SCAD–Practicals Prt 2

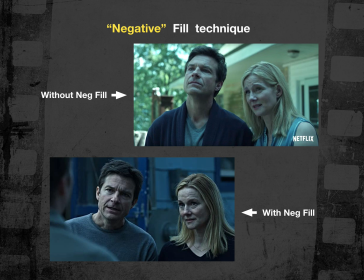[16:26]
And in the process, they get dragged into a life of a crime and risk. And so the mood of the show is often stressful and anxious, and certainly
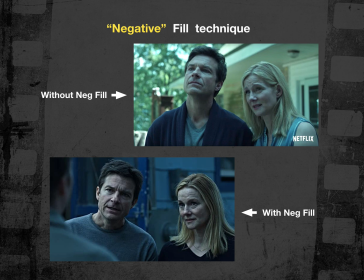[16:42]
bright and open and airy shots like you see in the top image without the negative fill aren't nearly as effective as when you add the negative fill as in the bottom frame. And you can see with a little bit of color correction to cool the image down and the addition of those deeper,
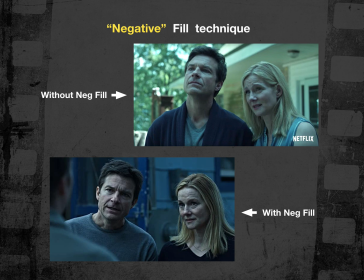[16:59]
darker shadows from the negative fill, it has a totally different tone. And you have a totally different sort of feeling about, this is Marty and his wife in the show. You have a definitely different feeling about this couple in the bottom image than you do about them in the top image, right?
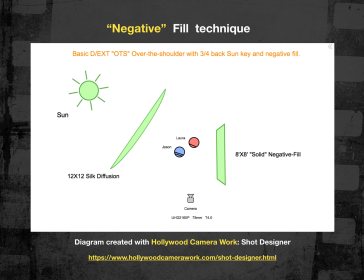[17:19]
So here's how you would achieve it, right? We have the natural sunlight happening. And this image, this diagram was created with Hollywood Camera Work in the Shot Designer portion of the application. It's free for you to use. You only have to pay for the
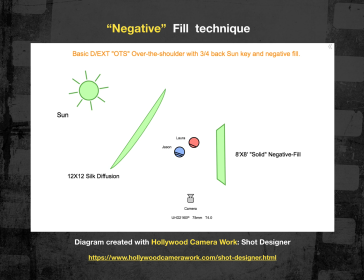[17:35]
software if you want the pro version and the ability to record all of your results to the Hollywood Camera Work servers. If you don't care about that capability and you just want to use screen grabs after you've used the software to render out your diagrams, like I've done here, you are totally welcome to use that software for free.
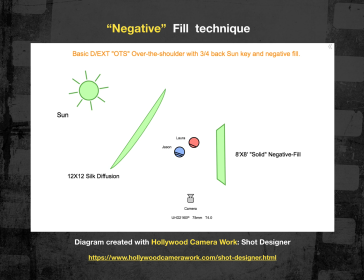[17:54]
They condone it themselves on their website, and they even offer you the ability to download the software into your laptop, whether you're using Mac or PC. They have versions for either one. And they encourage you to use their product, and I think it's a pretty handy product.
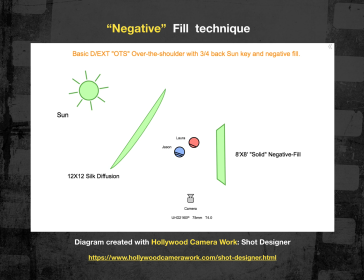[18:11]
And you can see here that I created a quick diagram illustrating the negative fill setup that you saw in the previous image. So we got the available light coming from the sun, and then that has probably been diffused, and they'll use 12 by 12 foot silk diffusion stretched onto a frame supported by a couple of stands.
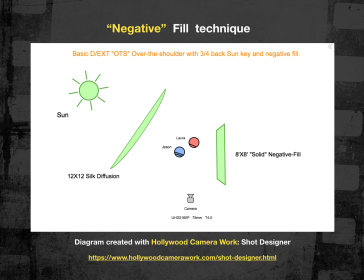[18:30]
Could be 20 by 20 feet, but more than likely it was 12 by 12 feet because it's more manageable. And you need fewer grips to help you deploy something like that outside. And then they staged Jason and Laura in front of the camera in a two-shot.
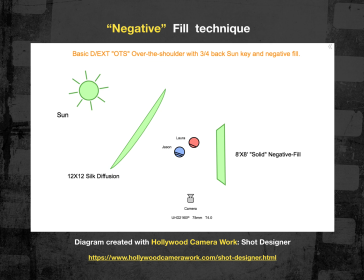[18:46]
And they brought in an 8x8, we call it a black solid, for negative fill. Okay, and the 8x8 is also a fabric panel that is stretched onto a frame, a tube frame, and supported by a couple of stands.
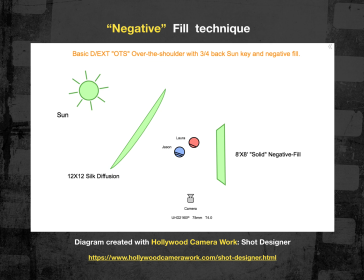[19:01]
And they'll just march that negative fill right in until it's right off of frame right, and doing the maximum amount of shadow control, and then they'll march in that diffusion as close as they can get that as well to to sort of imitate the results of an overcast sky,
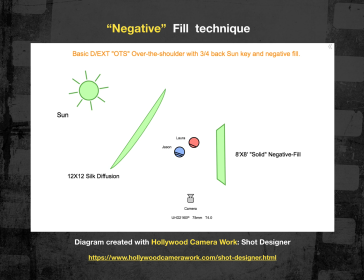[19:20]
and then with maybe a little in-camera filtration or maybe not, certainly in post, add a little bit of blue tone to this image, and you get what we had here, which is
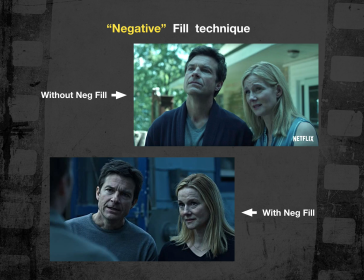[19:34]
our hero characters being confronted by a member of the cartel. Okay, and so they have to account for where they've been for the past couple of days, and there's a lot of things going on in the plot.
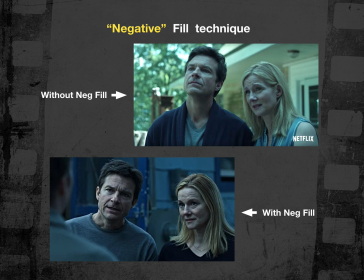[19:49]
I don't want to give anything away, but you're supposed to feel right now the danger that these two are in by lying to the cartel about where they've been for the past couple of days. And the negative fill, I think, really helps.
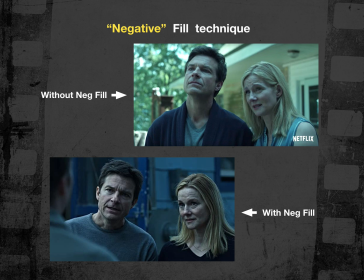[20:03]
It introduces a level of contrast that you wouldn't ordinarily see in an exterior shot because there's so much reflection. In the shot above, you got reflection from the sunlight hitting the house and bouncing back onto the set. You've got reflection off the grass. You've got reflection off of the sky behind camera.
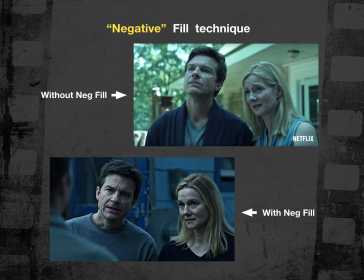[20:21]
You've got all this light bouncing around outside, and it's very hard to introduce contrast outside without using negative fill.
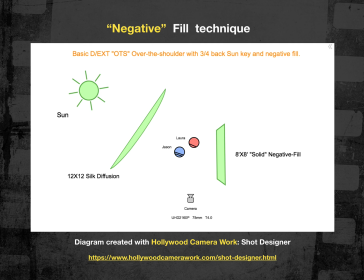[20:29]
So we bring in our big black panels, our fabric panels. We call them textiles or rags.